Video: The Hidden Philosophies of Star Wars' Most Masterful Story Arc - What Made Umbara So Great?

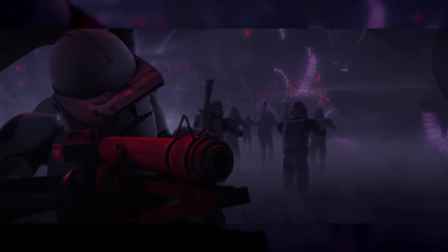[4:02]
They do as ordered, but discover that the enemy platoon was actually just another clone unit, and that Krell had ordered them both to the same spot on purpose.
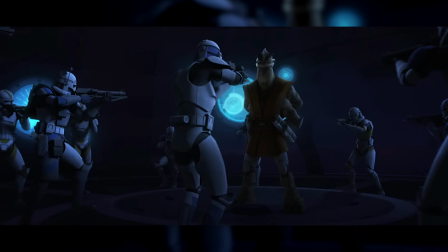[4:11]
Rex and the rest of the 501st have, by this point, had more than enough of Krell's nonsense, and so they set out to arrest him.
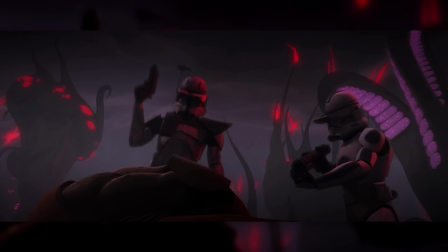[4:19]
They ultimately succeed in apprehending the rogue general,
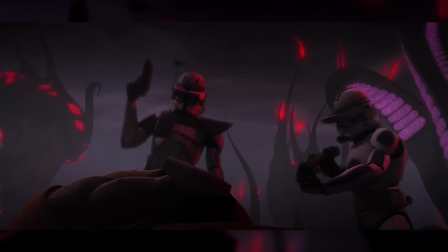[4:22]
who reveals that he had fallen to the dark side and wanted to prove his worth to Count Dooku by costing the Republic the Battle of Umbara.
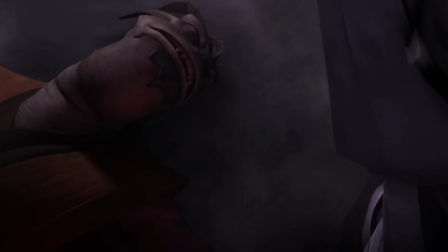[4:30]
Krell is killed by Dogma, and the men of the 501st learn that, while all that was going on,
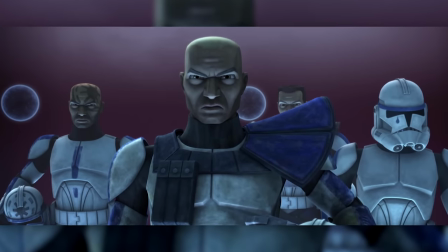[4:36]
other Republic forces took the Umbaran capital, ending the battle.
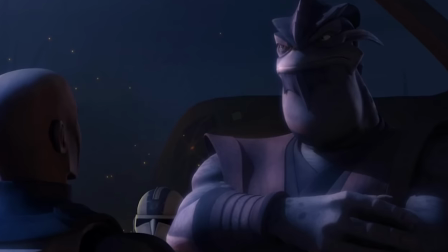[4:40]
There's a lot to appreciate about this arc, but we're going to start by talking about Umbara itself.
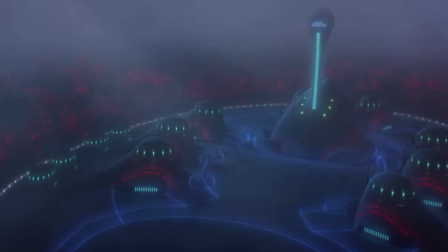[4:47]
Aesthetically and thematically, the battle in this arc is much different from any other scene in Star Wars The Clone Wars.
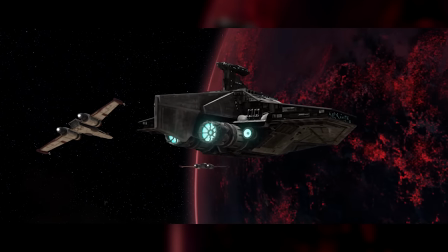[4:55]
The main differences are pretty obvious. Umbara is dark as hell, and the clones are near exclusively fighting Umbaran soldiers,
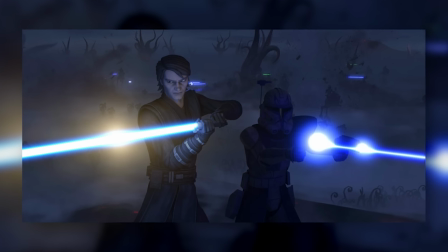[5:03]
with the only battle droids in the arc being those aboard the Separatist missile cruiser in the third episode.
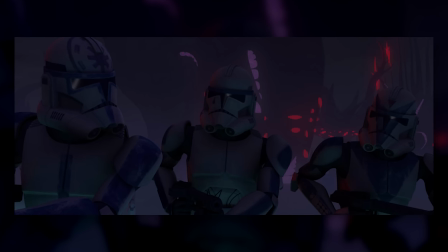[5:09]
Both of these little details have a fair bit of depth to them. The titular darkness on Umbara gives the whole planet a uniquely sinister aesthetic.
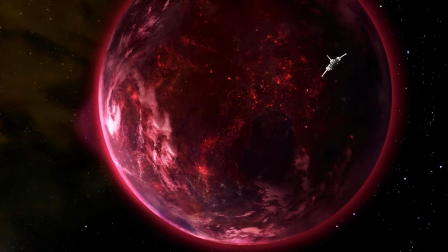[5:18]
It isn't exactly explained why Umbara is always twilight in the Ark itself,
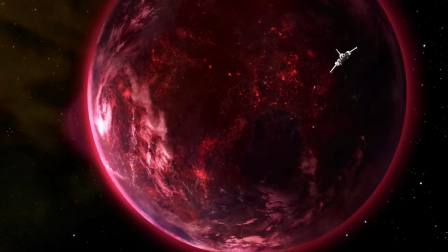[5:23]
but anyone who knows their lore or has a minute or two to spend on Wikipedia could tell you that Umbara was located in the Ghost Nebula,
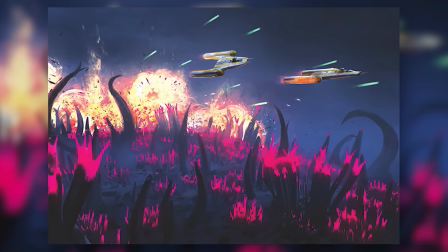[5:30]
which dimmed the visible light from the planet's sun and kept Umbara constantly dark and chilly.
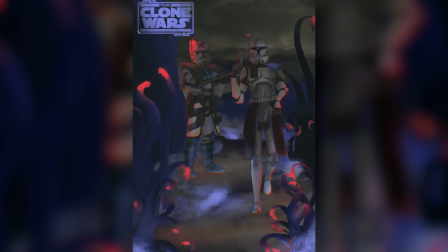[5:36]
In the Ark, this serves as a very unsubtle visual reinforcement of the episode's dark themes,
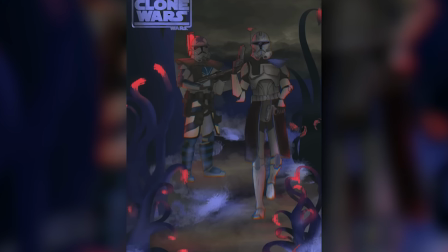[5:42]
and this isn't limited just to the fact that the planet is dark.
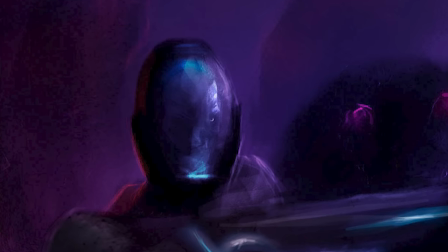[5:45]
Umbara is also very foggy, for example, and even its open battlefields are shrouded in a very literal fog of war.
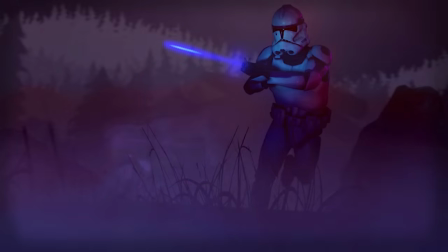[5:54]
The environment design for Umbara plays into this as well.
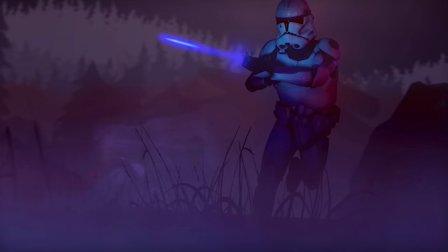[5:58]
Most of the planet is dominated by jungle, which, in Star Wars, is a very common setting for particularly bloody and confusing battles.
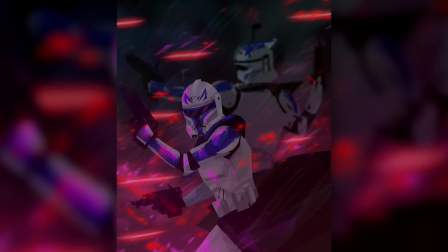[6:07]
The jungles of Umbara are thoroughly alien, however.
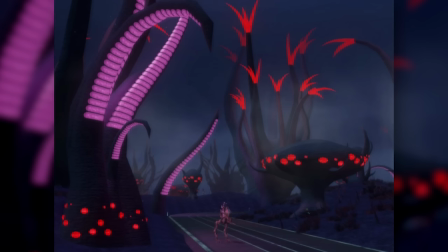[6:11]
All of the planet's flora and fauna is jet-black apart from vibrant bioluminescent strips and tendrils, which usually glow red or purple.
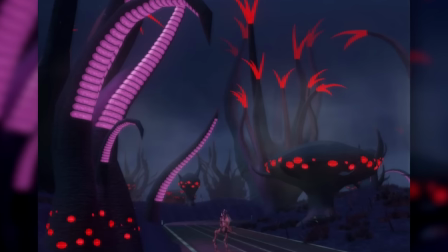[6:20]
This works in tandem with the fog to not only look really cool, but also to convey the feeling of an unfamiliar,
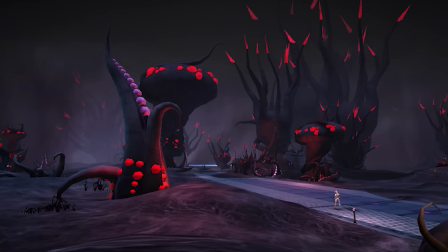[6:26]
unfriendly, and deeply uncomfortable place to be.
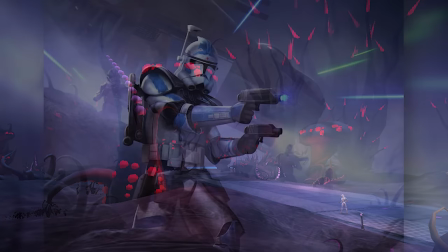[6:30]
Put another way, Umbara is designed so that the clones and their equipment seem extremely out of place.
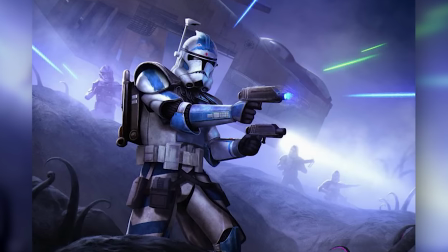[6:37]
They don't belong in this environment in more ways than one.
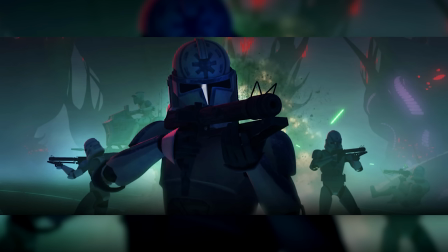[6:41]
This arc also goes out of its way to emphasise the real people behind the Separatist movement.
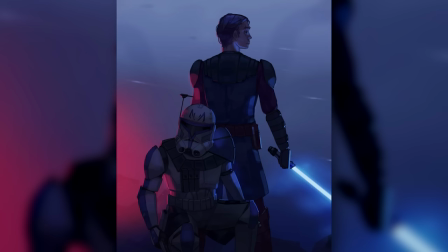[6:48]
Usually, the Clone Wars sees its heroes fighting expendable battle droids when we can watch be butchered by the Jedi and clones without much pause.
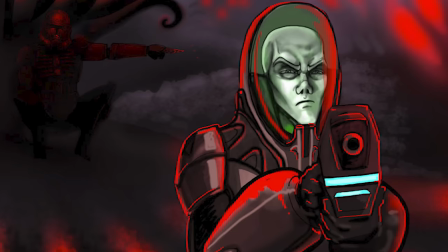[6:57]
But on Umbara, the clones are fighting the Umbarans themselves, who aren't some conquering droid army but ordinary soldiers defending their homes.
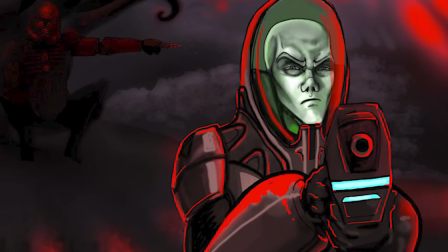[7:06]
The clones are the invaders.
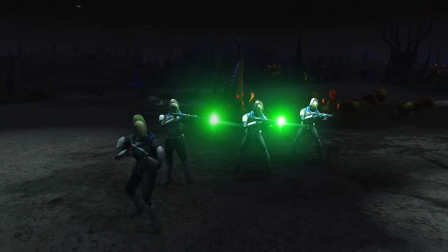[7:09]
The first episode's opening reel even makes clear that the Republic has no moral high ground whatsoever here, it just wants the trade routes Umbara controls.
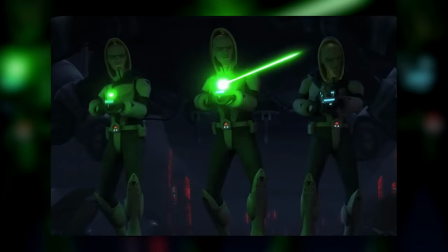[7:19]
Of course, the battle itself even emphasises that this is the Umbaran's home, and that the clones are just trespassers.
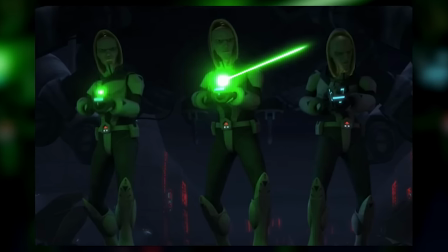[7:27]
The Umbarans know the land better, their war machines are built for it more than the Republics are, and the planet is littered with traps.
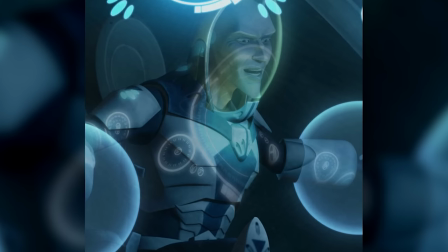[7:35]
The Umbarans carry out all manner of sophisticated guerrilla tactics, while the clones are mostly just stumbling around,
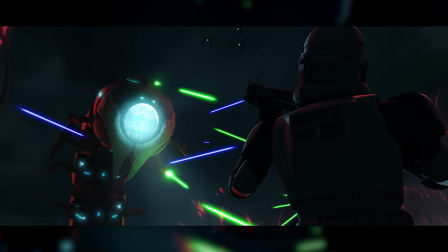[7:41]
shooting at whatever they bump into, just trying not to get killed or lost.
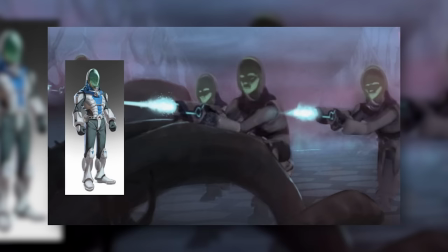[7:46]
The Umbarans are still framed as antagonists, and they aren't made all that sympathetic.
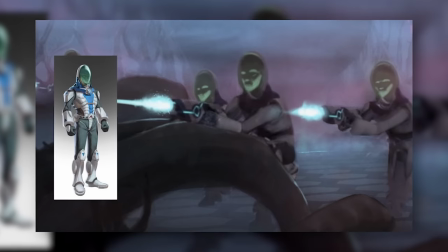[7:52]
Wrongly, we would argue, but that's another video. There's slight hints that the government on Umbara, or maybe just the military, is at least a little sketchy.